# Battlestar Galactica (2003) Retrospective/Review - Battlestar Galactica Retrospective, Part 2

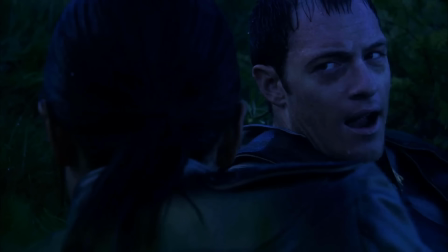However, the creative team all liked Pinnicket's performance so much, they decided to keep him on for the first season,
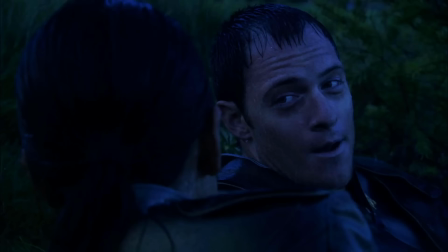leading to the creation of a brand new storyline on Cylon-occupied Caprica.
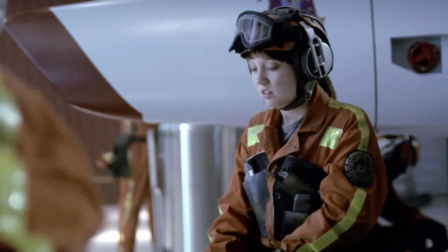Candice McClure's Douala, Alessandro Giuliani's Gaeta, Nikki Klein's Callie, and Paul Campbell's Billy,
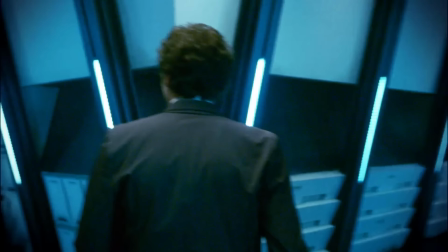originally intended to be one-offs or mere background players, were kept on and developed further as part of the core cast.
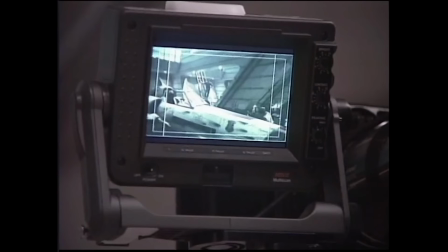While director Michael Reimer was hired for further episodes, cinematographer Joel Ransom was replaced with DOP Stephen McNutt,
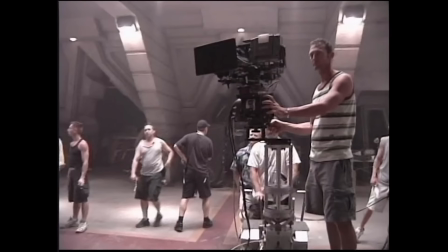who chose to shoot the series on HD digital cameras as opposed to 35mm film.
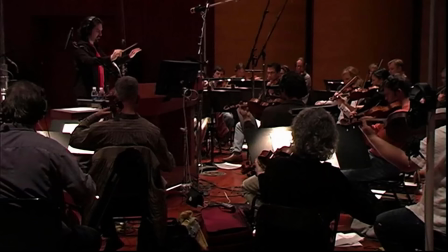Bear McCreary, who composed additional music for the miniseries, was promoted to main composer for the actual show.
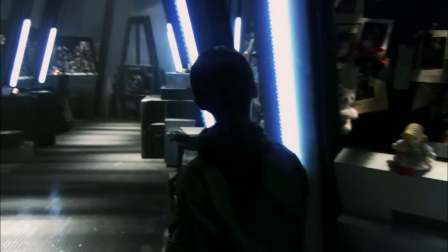The first season was also co-commissioned by Sky Television. Season 1 premiered in the UK on the 18th of October
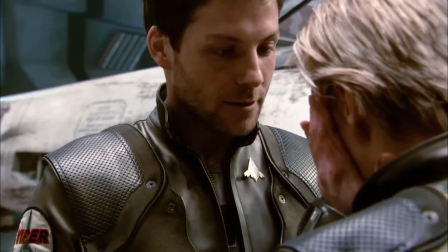2004, and debuted in the US and Canada on the 15th of January 2005.
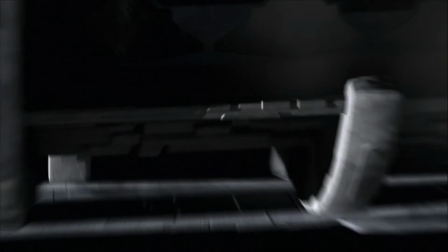True to form, Season 1 kicks things off by pulling the rug out from under the viewer.
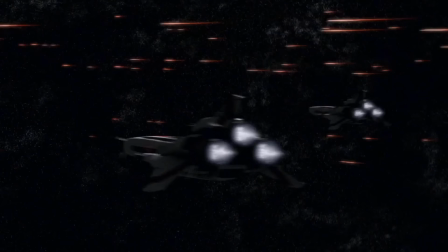Instead of beginning the story with the fleet safe as it was at the end of the miniseries, the series proper throws us into the action.
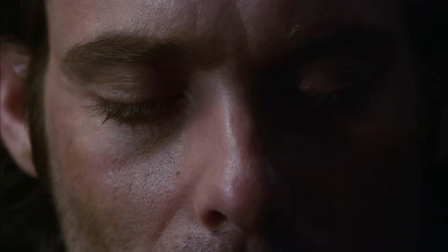33 presents us with a high-intensity mystery,
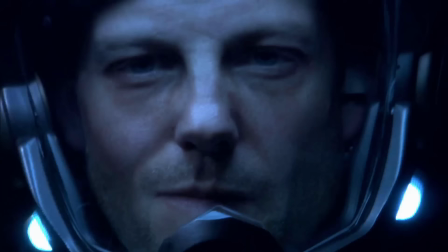culminating in Apollo and Starbuck possibly gunning down a ship full of civilians to stop the Cylons tracking their fleet.
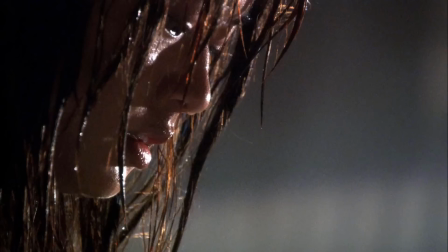Water shows us a desperate struggle for survival, underpinned by Boomer's spiraling sense of panic as she starts to suspect she may be a Cylon.
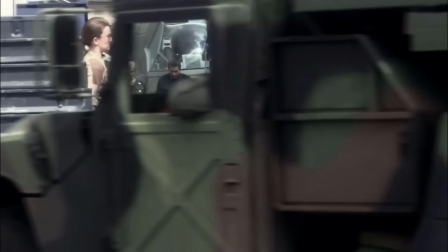These first two episodes are characteristic of the first season as a whole,
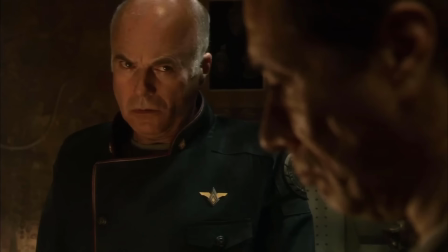a military drama where interpersonal conflicts are deftly woven into high-stakes plots,
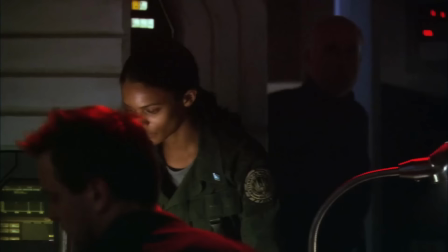where difficult political, social, and philosophical questions are raised, usually without solid answers being provided.
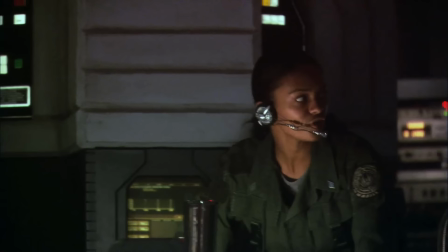The early episodes also establish a slightly new look for the show.
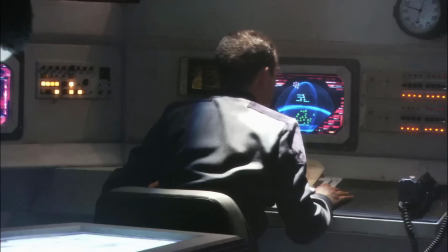While the miniseries established the documentary shooting style, the series proper runs with it.
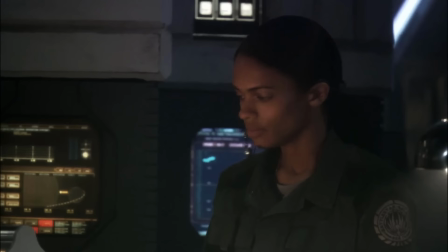Director Sergio Mimica Gezin in particular, opting to shoot almost exclusively with longer lenses and handheld camera.
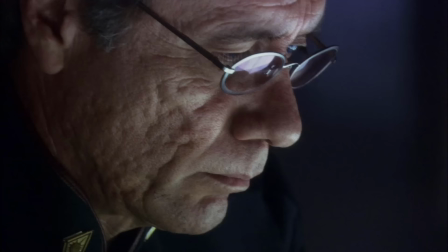I feel this documentary style can go overboard at times, the camera becoming too shaky and the framing getting too tight.
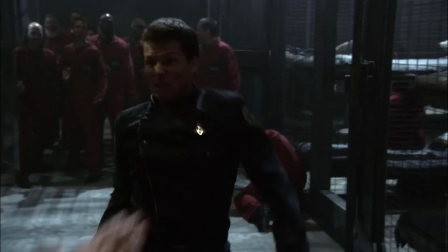This is especially pronounced in the action scenes.
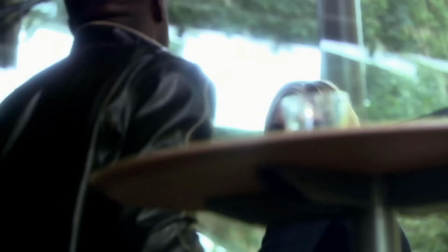The space-based action is generally captured very well, but land-based shootouts or fight scenes end up far too chaotic and hard to follow at times.
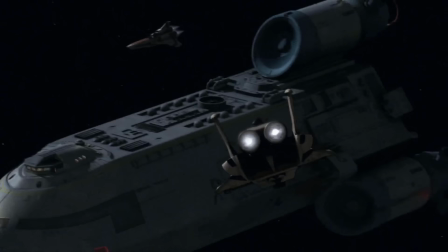Because of the show's larger mission of winning over non-sci-fi fans,
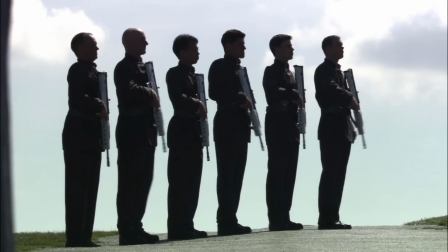the first season features a healthy mix of arc-heavy installments and standalone episodes.
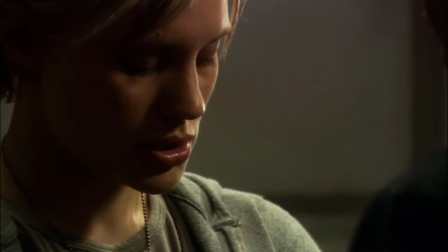Act of Contrition and You Can't Go Home Again pushes the
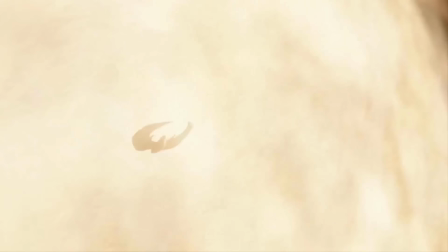Adama-Kara relationship to the forefront with a thrilling and emotionally hard-hitting adventure.
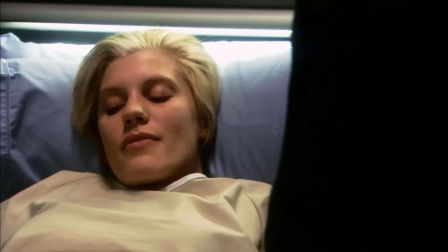Kara. Yeah.
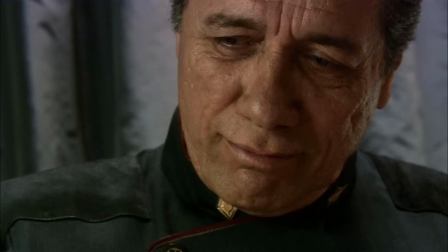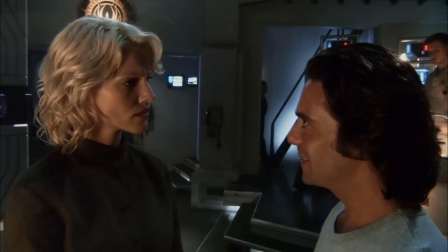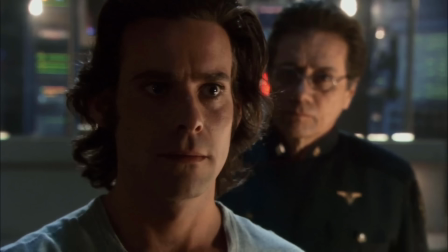Six Degrees of Separation is essentially a whole hour of James Callis chewing scenery to fantastic results.
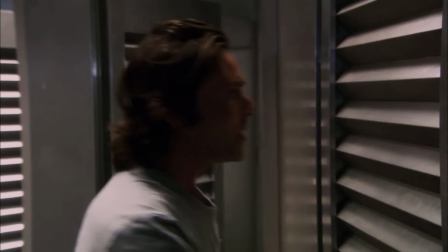Struck a nerve, have I? Which I find rather impossible to believe. You think this is over?
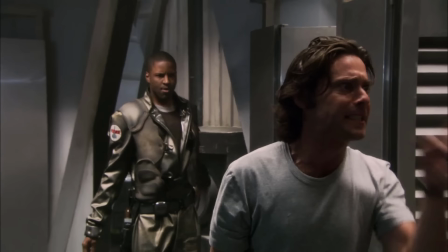This is not over! You have not heard the last! No more Mr. Nice Guys!
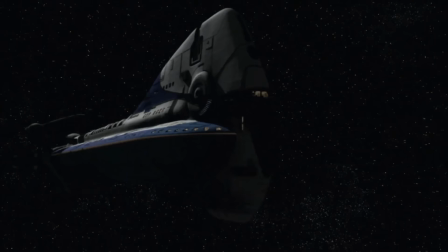The standout among the standalone episodes, however, is easily The Hand of God.
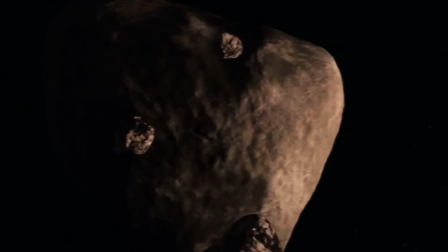Having fled the Cylons for weeks, the fleet is running low on a crucial fuel, and the only source available is guarded by a Cylon base.
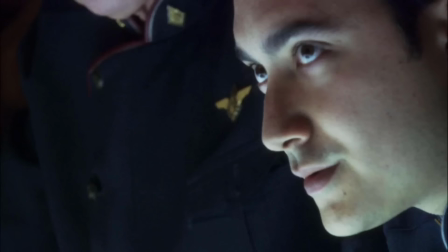As a semi-remake of the original series finale, Adama decides to stop running and attack the Cylons directly.
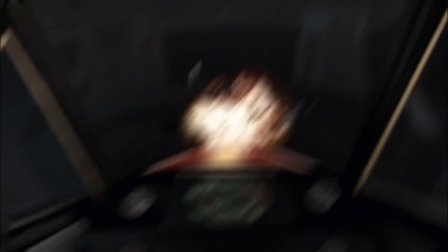The Hand of God is a well-placed piece of emotional catharsis for the audience.
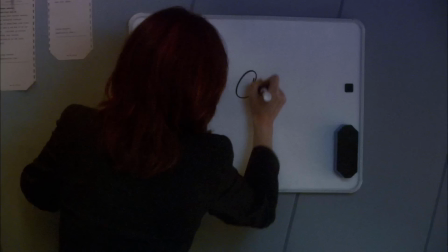The opening two episodes do such a brilliant job of pulling the viewer into the grim tone of the series and the desperation of the fleet situation.
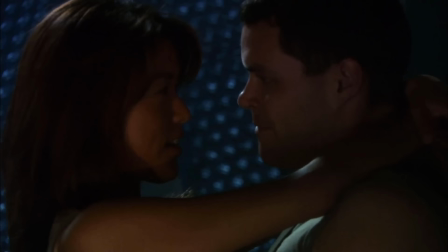The only reprieve the characters get are sparse moments of calm where they have successfully hidden from their Cylon pursuers for a short time. But after running for so long, the episode not only delivers the goods with some spectacular space-based action, but also with its character development.